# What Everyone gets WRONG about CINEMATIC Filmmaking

So everyone is trying to get a cinematic look. Search YouTube and you will find hundreds of videos, people weighing in, if this is cinematic, that is cinematic, and everyone who picks up a camera wants to be a cinematographer, not a videographer. But the reality is that most people get this wrong. Most people are looking for techniques that famous cinematographers use,
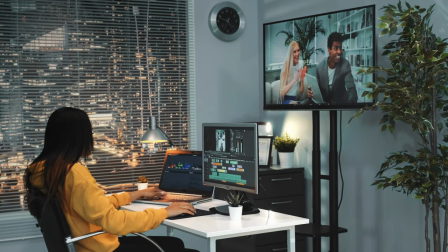[0:22]
some certain magic secret sauce that you are gonna be able to sprinkle on your videos and suddenly they'll be transformed into cinematic images. That's not how it works. Certain lighting or shallow depth of field does not make something cinematic.
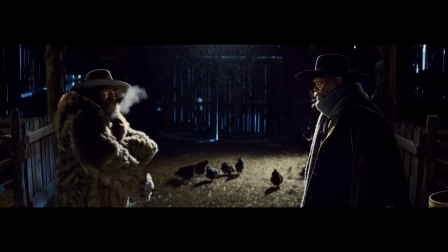[0:37]
They're great tools to achieve this. Sometimes they aren't enough. The one and only thing that makes an image cinematic is that it helps to tell a story.
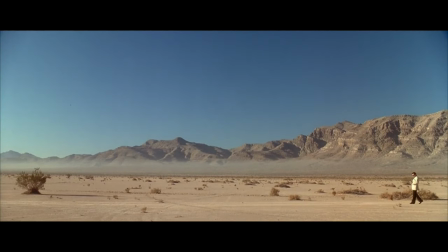[0:47]
By the placement of the elements in the frame, you are creating meaning to the viewer about the story. That is what cinema is at the bedrock, and that is what you have to do with the camera to make things cinematic, to tell a story.
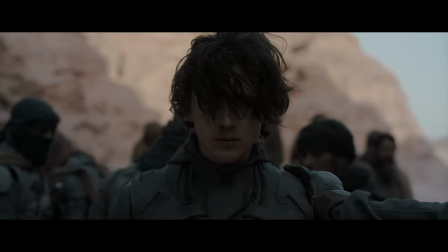[1:06]
Shallow focus is great because it shows the character in relation to their environment.
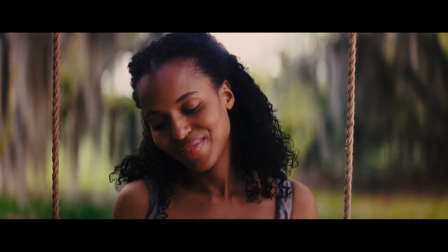[1:11]
It shows how focused they are and how isolated they are in what's around them.
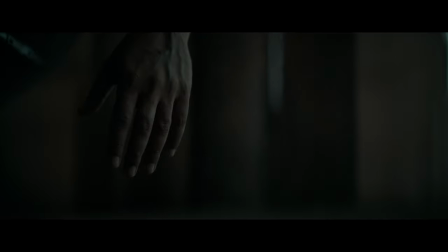[1:16]
When you use shallow focus on an object, it shows that all of the character's attention is on this object, whether it's a bullet or a gun or another person. The opposite of shallow focus, deep focus, is great as well.
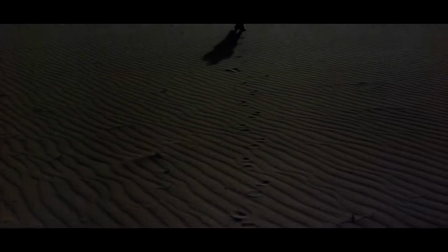[1:28]
If you look at Lawrence of Arabia, a film that is often cited as the most beautiful, most cinematic film in history, it's all shot at F-11.
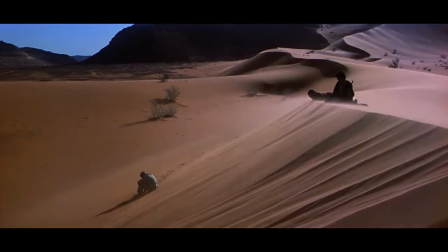[1:37]
The person in the foreground's in focus, and the mountains 50 kilometers away are in focus. That's because the character, Lawrence of Arabia, is in the desert, he's part of the desert.
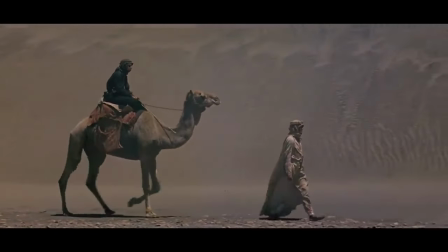[1:47]
The desert isn't background to him, it's not something he's blocking out, it's part of his character, he's absorbed and immersed in the desert. That's why the desert's in focus. The filmmakers are telling us that this man is becoming part of his environment. That's why they're both sharp. Far side key lighting is great because it is a way of connecting the character to the background. The background is lighting the character, connecting them. It's affecting the character. The character is in the environment when they're lit from a far side key. Having a shadow side and a key side to the character is a way of giving them shape, showing duality, showing context. Near-side key lighting is also great when you light the character from behind camera.
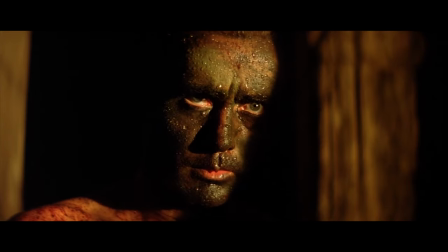[2:33]
When it lights their eyes brightly, it shows every pore and every hair. You show that they're fully awake and aware of the world that they're in.
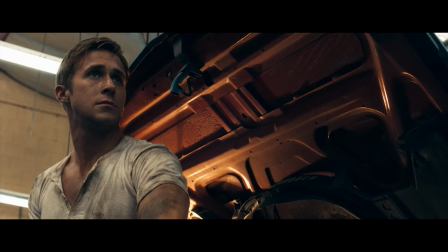[2:40]
They're fully conscious. The famous orange-teal color grading works really well when you're trying to show a human living, breathing character in a cold, unfeeling, inhuman environment.
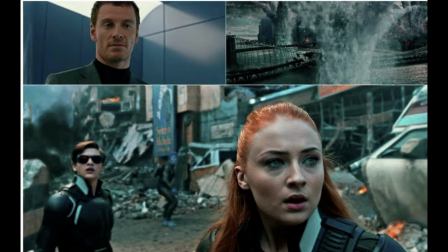[2:51]
If you're just dropping on a LUT to make it look cool, it says nothing at all, it's not cinematic because you're not telling a story, you're just creating light and color.
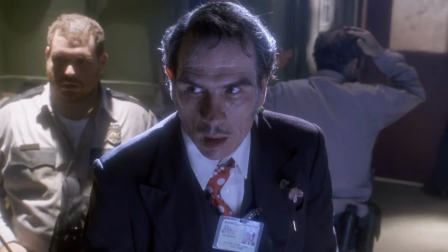[2:59]
Crazy blown out Bob Richardson style halo lighting works really well when you're showing a
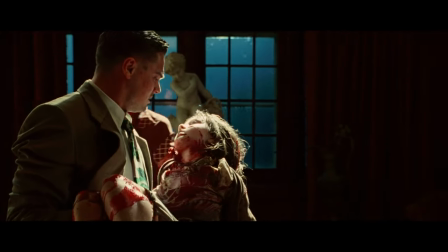[3:04]
character has an epiphany or showing that they're special or connected to some higher power. But if you do it on every single character in the film, it loses its meaning, it loses its ability to tell a story for the audience. Big, soft, overhead sources are great when you're trying to communicate dreaminess and softness of the character. Maybe something about their youth or their innocence or the dream-likeness of their existence.
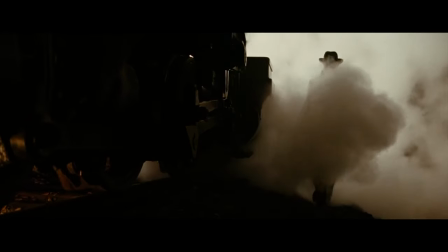[3:33]
And deep,
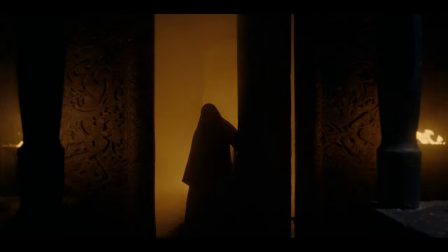[3:34]
blown-out silhouettes are great when you're trying to communicate something ominous or something dark about the character.
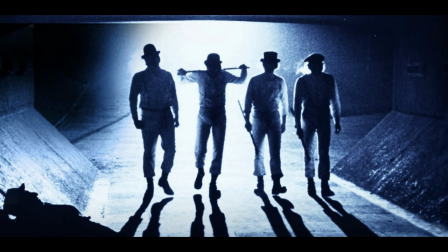[3:44]
Look at this shot from Clockwork Orange. We have just one light blown out. Doesn't really make that much sense, but the four silhouettes of the characters projected over their intended victim and you have this wonderful feeling about their murderous intent. You can't even see their faces. They're just instruments of evil at this point.